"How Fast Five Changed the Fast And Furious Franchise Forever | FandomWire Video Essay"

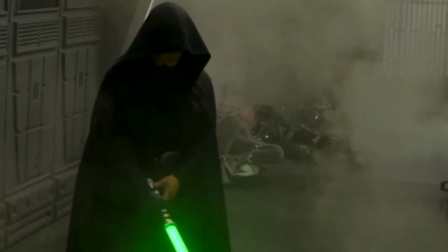4:12 And while this technology is impressive, it loses something of value in the transition, even if we as an audience can't quite put our finger on it.
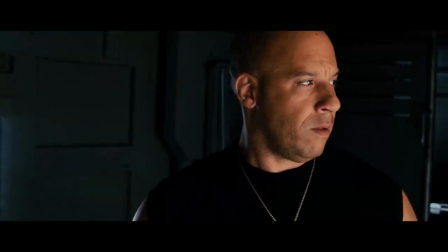4:20 Lynn doesn't stop there, but instead goes the extra mile to make every subsequent action sequence as nail-biting and enthralling as it can possibly be.
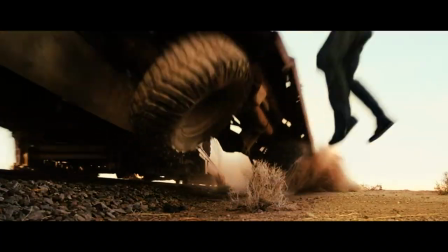4:27 It feels so tense because we know that these actors are physically there. We can feel it. And even more importantly, that most of these stunts are completed with minimal CGI assistance.
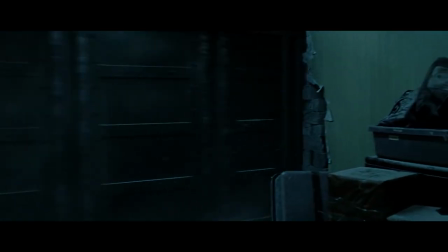4:36 The third act features the bank heist, in which we see our heroes not only steal a vault and drag it across Rio de Janeiro behind two muscle cars,
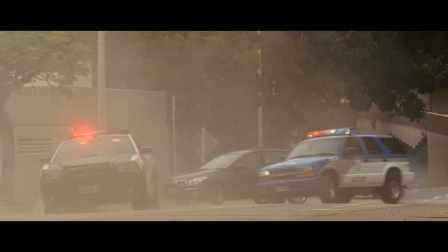4:45 but also use it as a weapon against the corrupt police force that are chasing them.
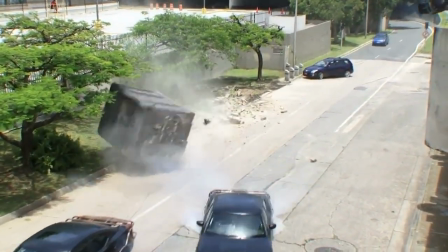4:48 To pull this off, the crew actually built a car within the vault and stationed a stuntman inside, steering and driving the vault to bring the action to life.
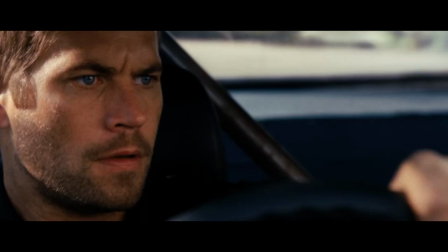4:56 This makes all the difference, as it takes the extra effort to make the audience feel as immersed and in on the action as possible.
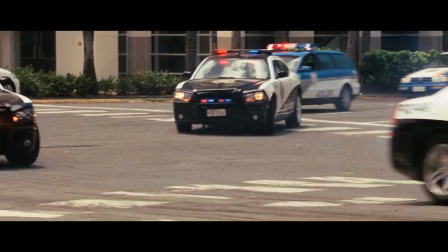5:02 Sure, they could have used CGI special effects to create a fake vault, and honestly, that probably would have been significantly easier.
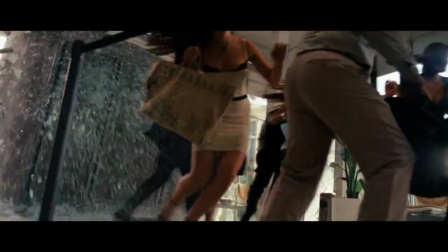5:08 But the visual display of the car chase and resulting destruction is so incredibly immersive and visceral on the screen, and no amount of CGI would have matched that final product.
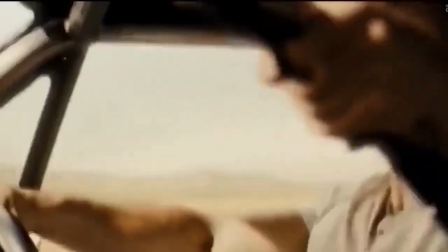5:16 The elevated action for Fast Five was significant and signaled a change in focus that the series would follow for the remaining films.
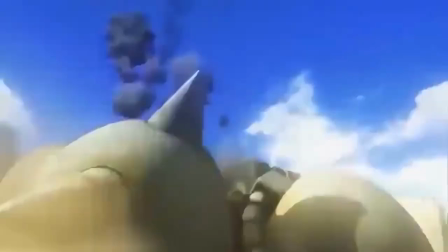5:23 However, the action is only as good as the story and stakes surrounding it.
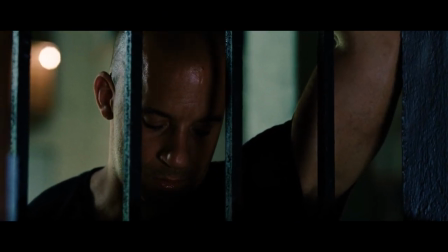5:27 Fast Five paves out a fairly straightforward but nonetheless effective emotional stake based within the ending of 2009's Fast and Furious.
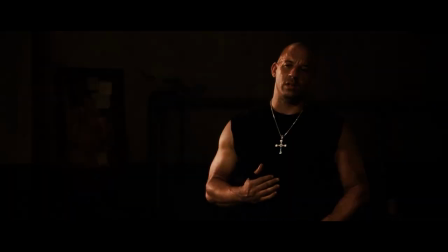5:34 The film begins with Dom, Brian, and Mia on the run and desperately trying to find both shelter and a good payday.
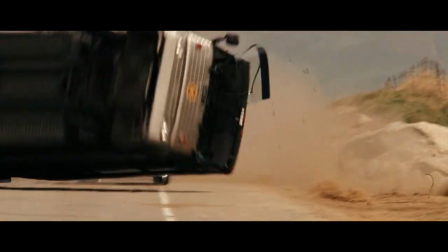5:39 They've found themselves on the FBI's most wanted list, due to Dom's prison escape and Brian turning his back against the Bureau.
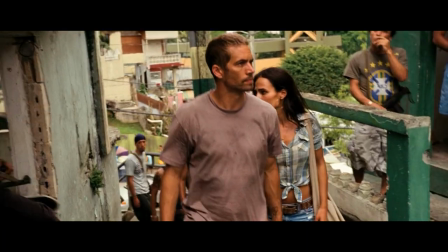5:45 They've all sacrificed for the sake of family, but now is when it's all being put to the test, and they bet quite literally everything on pulling off the real heist.
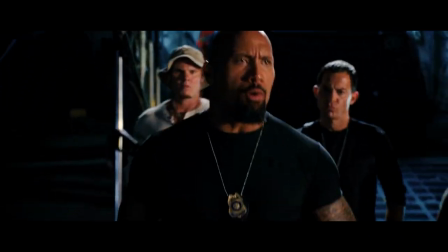5:53 In comes Dwayne The Rock Johnson as Hobbs, who serves as one of the primary antagonists in the film, until he isn't.
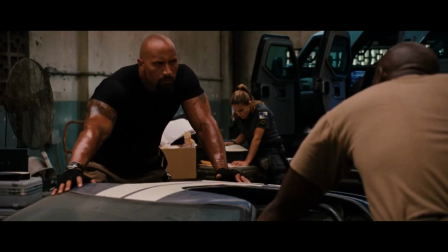5:59 Context is key within why Dom and Brian are fugitives, and Hobbs is a man who goes against the idea of trying to understand the criminals he goes after.
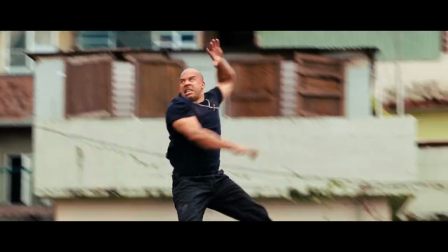6:06 He gets a file on his desk and immediately goes after the target, without question.
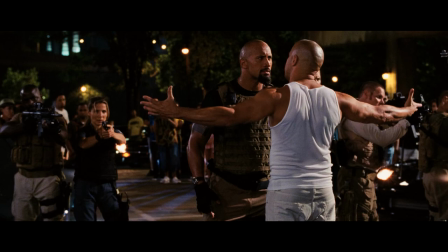6:10 This instantly builds a rift between him and Dom, and the tension between the two continually builds throughout each encounter,
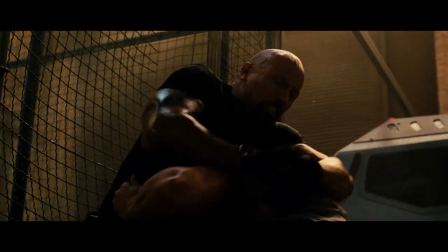6:16 until it culminates in an epic brawl between the two powerhouse performers. The brawl itself isn't even the biggest crescendo of their relationship, however,
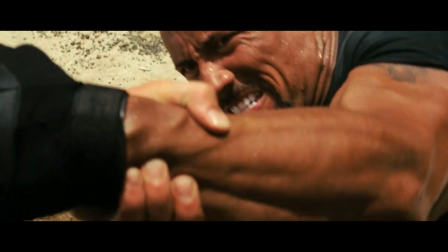6:24 but instead it's that of the realization of a mutual enemy within Hernan Reyes, the corrupt politician that Dom and his family are attempting to steal from.
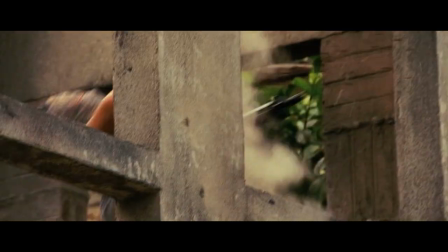6:32 This launches the friend-or-foe, on-again, off-again dynamic that would become a staple of the series.
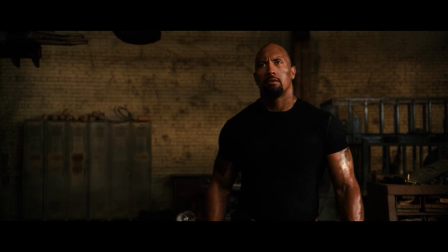6:37 The addition of Johnson to the recurring cast of characters was an incredibly smart move that added another layer to the film's arc.
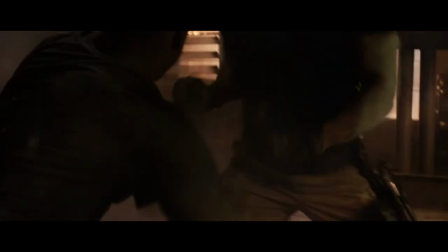6:43 Rather than being hunted by faceless lawmen, we have a central character to act as the leader in the hunt against the core cast of characters.
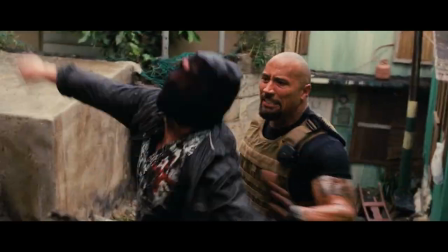6:50 Hobbes is a domineering presence, and Johnson joins the franchise at the height of his Hollywood status.
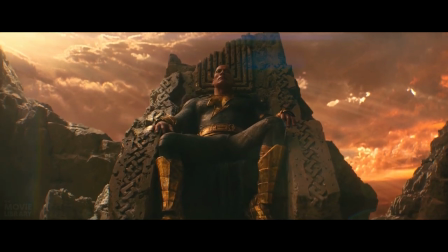6:55 These days, his bankability is on the decline, with DC's Black Adam being a clear indicator of his waning popularity. But in 2011, his stardom was unmatched. He was a rising performer whose muscles were only outmatched by his charisma, and his larger-than-life appearance and wholesome persona were a perfect fit for the new direction that the Fast franchise was heading in, and allowed for Dominic Toretto to have another dominant, muscle-bound presence to share the screen with.
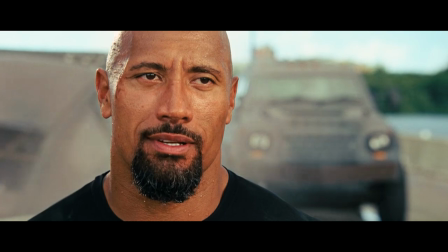7:19 In the end of the film, once Hobbs and Dom have taken down Raze, Hobbs only gives Dom and his family a small window of time before he promises to go hunting for them again.
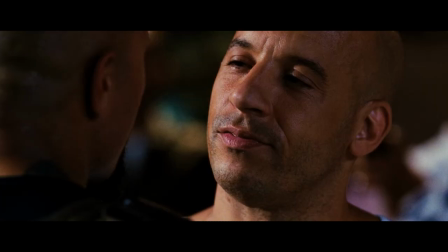7:27 This This helps build a sense of tension within not only the entire heist, but within Hobbs as a character and his relationship with the family that doesn't let up until the credits roll.
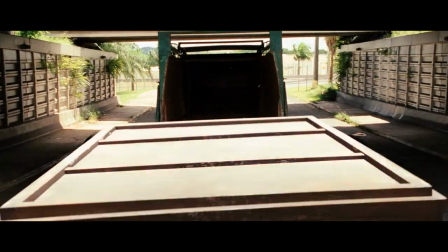7:36 It's perfect, and it makes the reveal of the second Vault twist all the more shocking and exciting.
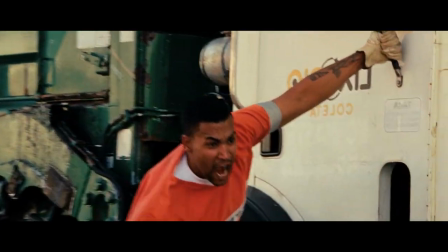7:41 The key word here is family, and yes,
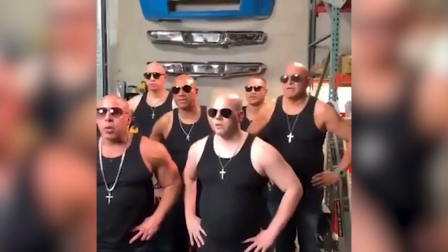7:43 the meme of family within the Fast and Furious franchise has probably tainted any genuine discussion about the themes of it found here.
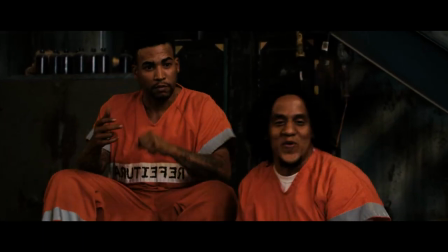7:50 But bear with us anyway. It's truly endearing to see most of these characters come together for the first time, to bond and act off one another,
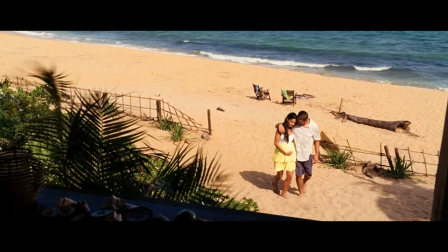7:57 creating a sense of chemistry and goodwill with the audience that is still riding strong with each subsequent sequel to this day.
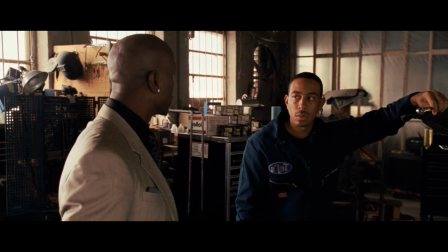8:03 Roman and Tej have a lovable, comedic energy within their dynamic and prove to be worthy additions to the team in moments of crisis.
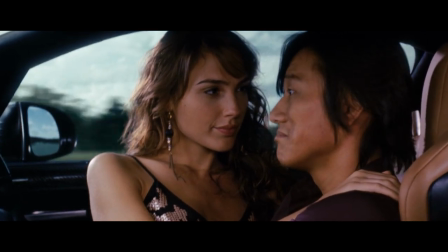8:10 Han and Giselle's relationship is so palpable from the moment they lock eyes with one another and Leo and Santos make for excellent comedic relief.